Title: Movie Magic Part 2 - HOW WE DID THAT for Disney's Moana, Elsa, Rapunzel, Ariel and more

When making movies, there's a lot of visual and practical effects.
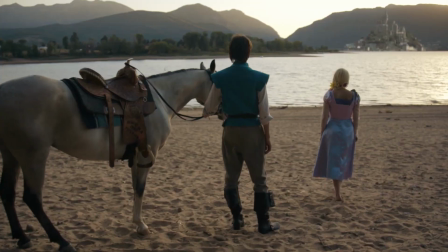[0:03]
In this video, we're going to show you how Working with Lemons has done visual effects in the past and how you can do that too.
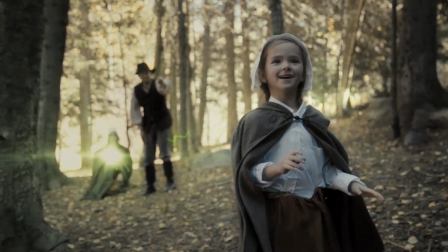[0:09]
We get asked a lot, what editing program do you use? Or how do you do those cool VFX?
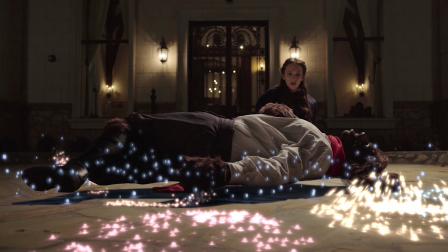[0:15]
There are a lot of effects you can do in just regular editing programs. Other effects require modeling and 3D softwares.
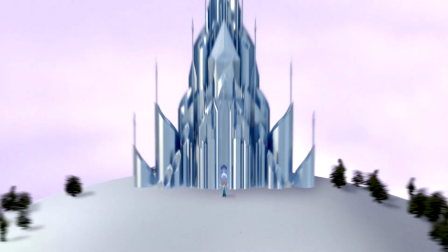[0:22]
We usually hire professional VFX artists to do our VFX. And sometimes we just do it ourselves.
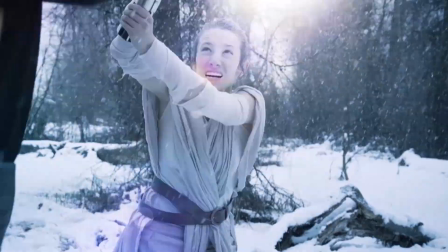[0:28]
We're going to show you some techniques we use at Working with Lemons.
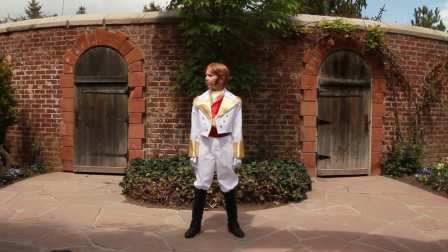[0:31]
When you lock off the camera, you can replace parts of the video with other parts of the video that haven't taken place yet. I use this in Premiere using the crop tool. I did get carried away here and had a lot of fun with it.
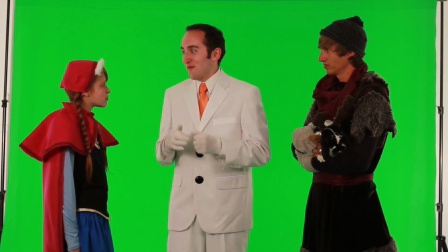[0:46]
Then, of course, there's your traditional green screening. Basically, you are telling the computer to replace everything that is green and put something else in there.
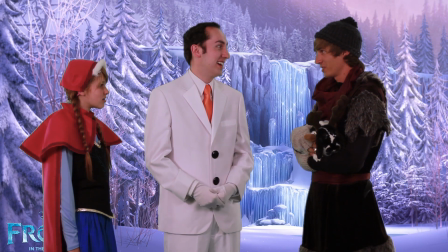[0:55]
There's ways to help sell a green screen. Lighting will help, coloring will help, and adding visual effects on top can help put it into the environment.
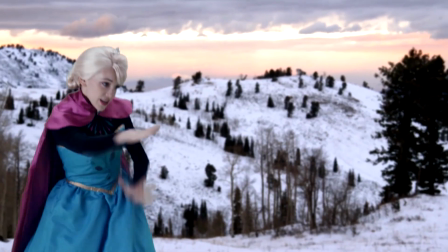[1:04]
Let It Go was our first VFX video. It's also why it took the longest.
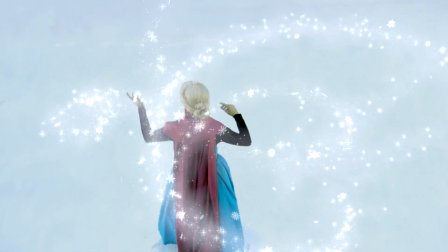[1:10]
There are some awesome parts of Let It Go and some parts that kind of struggled.
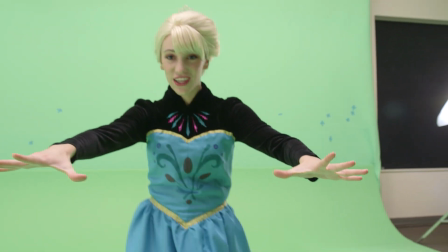[1:15]
Let It Go used green screening, particle effects, 3D models.
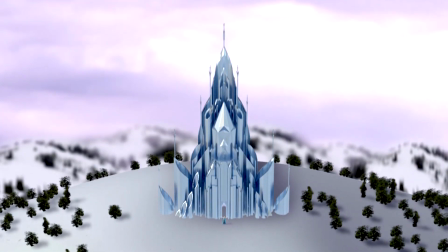[1:20]
All those require bigger programs like After Effects or Blender or Maya.
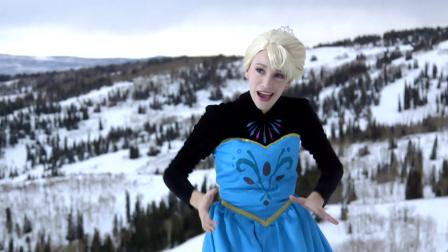[1:25]
They also typically require professionals or a lot of training. But there are so many tutorials online that anyone can learn how to do it.
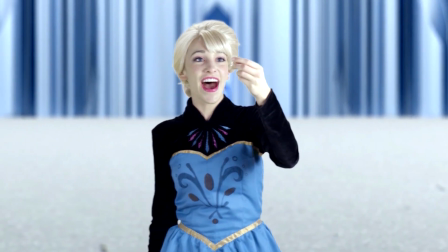[1:33]
As you're watching this, you're probably figuring out what parts were green screen and what parts use a model or particle effects.
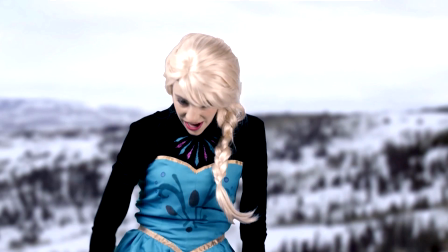[1:41]
VFX are the easiest when you plan and prepare for them.
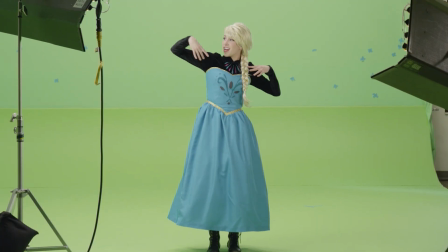[1:45]
Lighting it just right, taking plates of the background so you can replace the green screen will save you a lot of time and heartache.
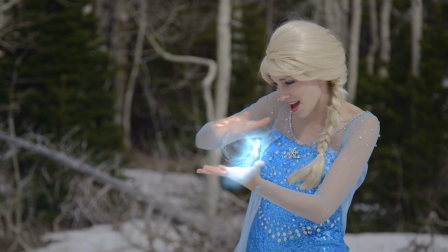[1:52]
In Find a Way, we figured out a little bit more of how to do things. This shot right here is a great example of using a green screen and a plate.
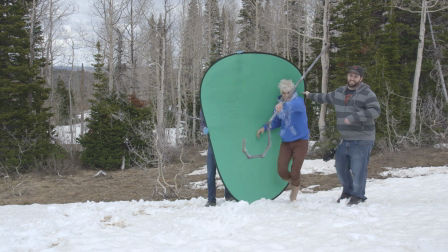[2:02]
A plate is simply a picture of the background with no one in it.
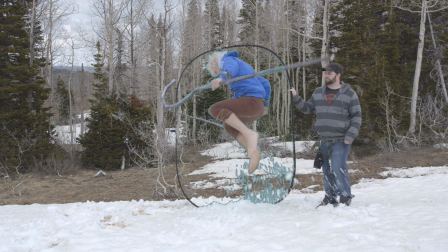[2:07]
Then you can replace the green screen, cut out or crop out people or things that shouldn't be in it. The things you can't get out with green screen or cropping, you can rotoscope or paint out. Then a lot of visual effects that you're going to have to take a tutorial on or hire a professional.
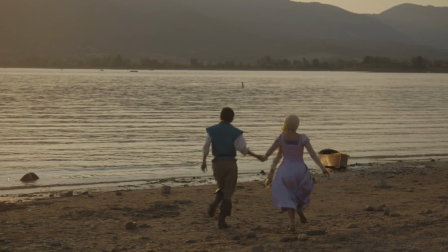[2:22]
And I See the Light, we painted out a lot of modern things to take it back in time.
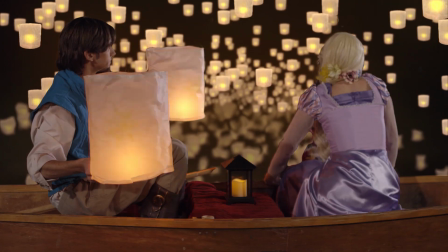[2:27]
The castle is also just an image. The lantern shot, as magical as it was very difficult.
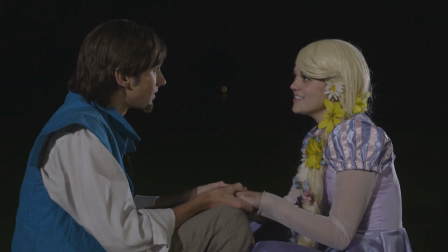[2:35]
It required a lot of rotoscoping and rendering of the lanterns.
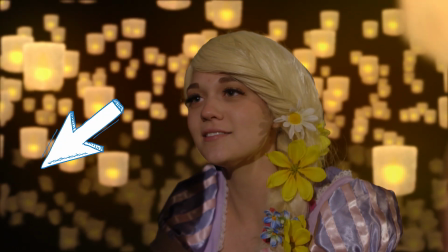[2:40]
If you look at the water has to be a reflection of something that isn't there.
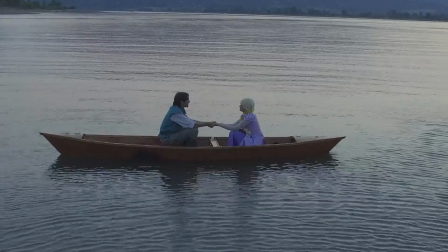[2:45]
It can get very complicated, but when it's all said and done, it can be quite beautiful.
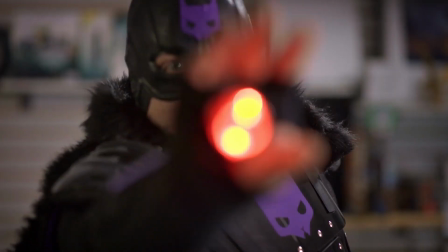[2:54]
In Owen Riley and the Amulet of Destiny, tons of VFX. As I mentioned in the practical effects video,
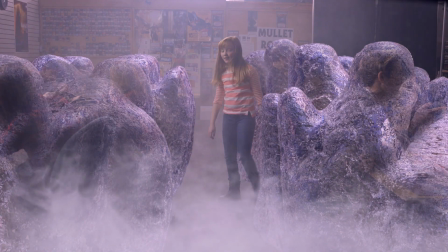[3:02]
VFX look the best when combined with practical effects, like fog.
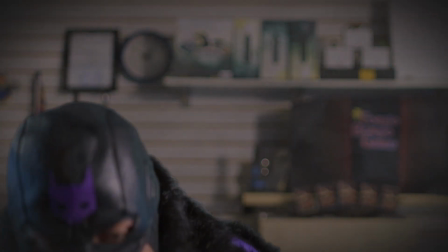[3:09] Man, you guys are committed.
Or using a leaf blower to help sell magical power wind.
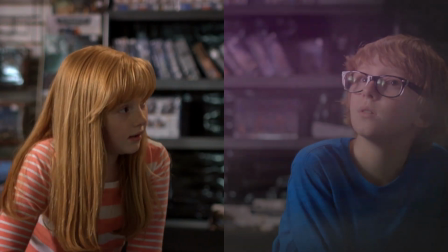[3:16] At last, it's mine. I can finally rid the world of all its insufferabilities.
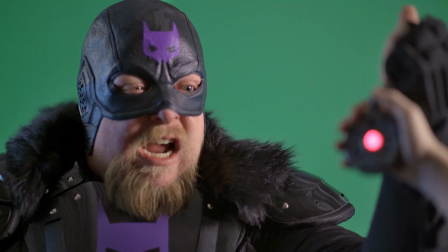[3:24]
It looks a little silly without all the VFX, but that's how it is.
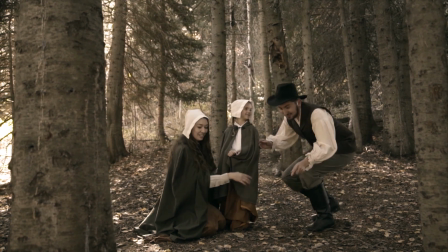[3:33]
In Ilvermorny, we had to do a lot of painting out of the string attached to the leaf.
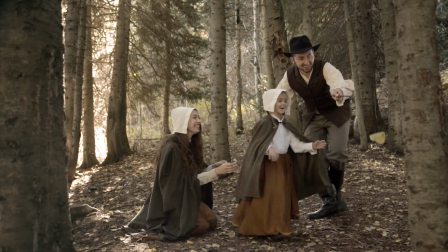[3:38]
The leaf looks more realistic because it's real, but it was very time-consuming painting out everywhere the string is.
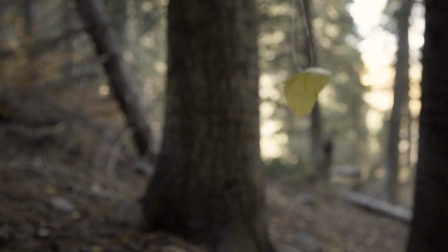[3:45]
A lot of the time, you're simply cutting out images of when the string wasn't over an object, then tracking it with the video.
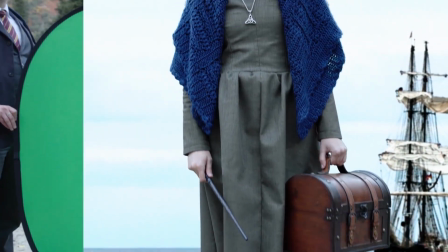[3:54]
This shot is green screen, but the sand is real. It helps sell that she's actually on the beach by that ship.
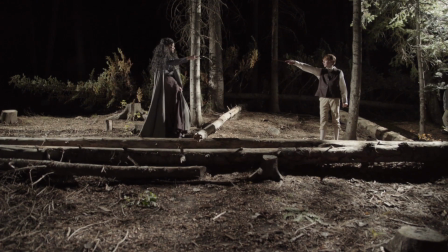[4:01]
When filming this scene late at night, it was difficult to light, so we had the actors stand close to each other, then later, we spread them apart.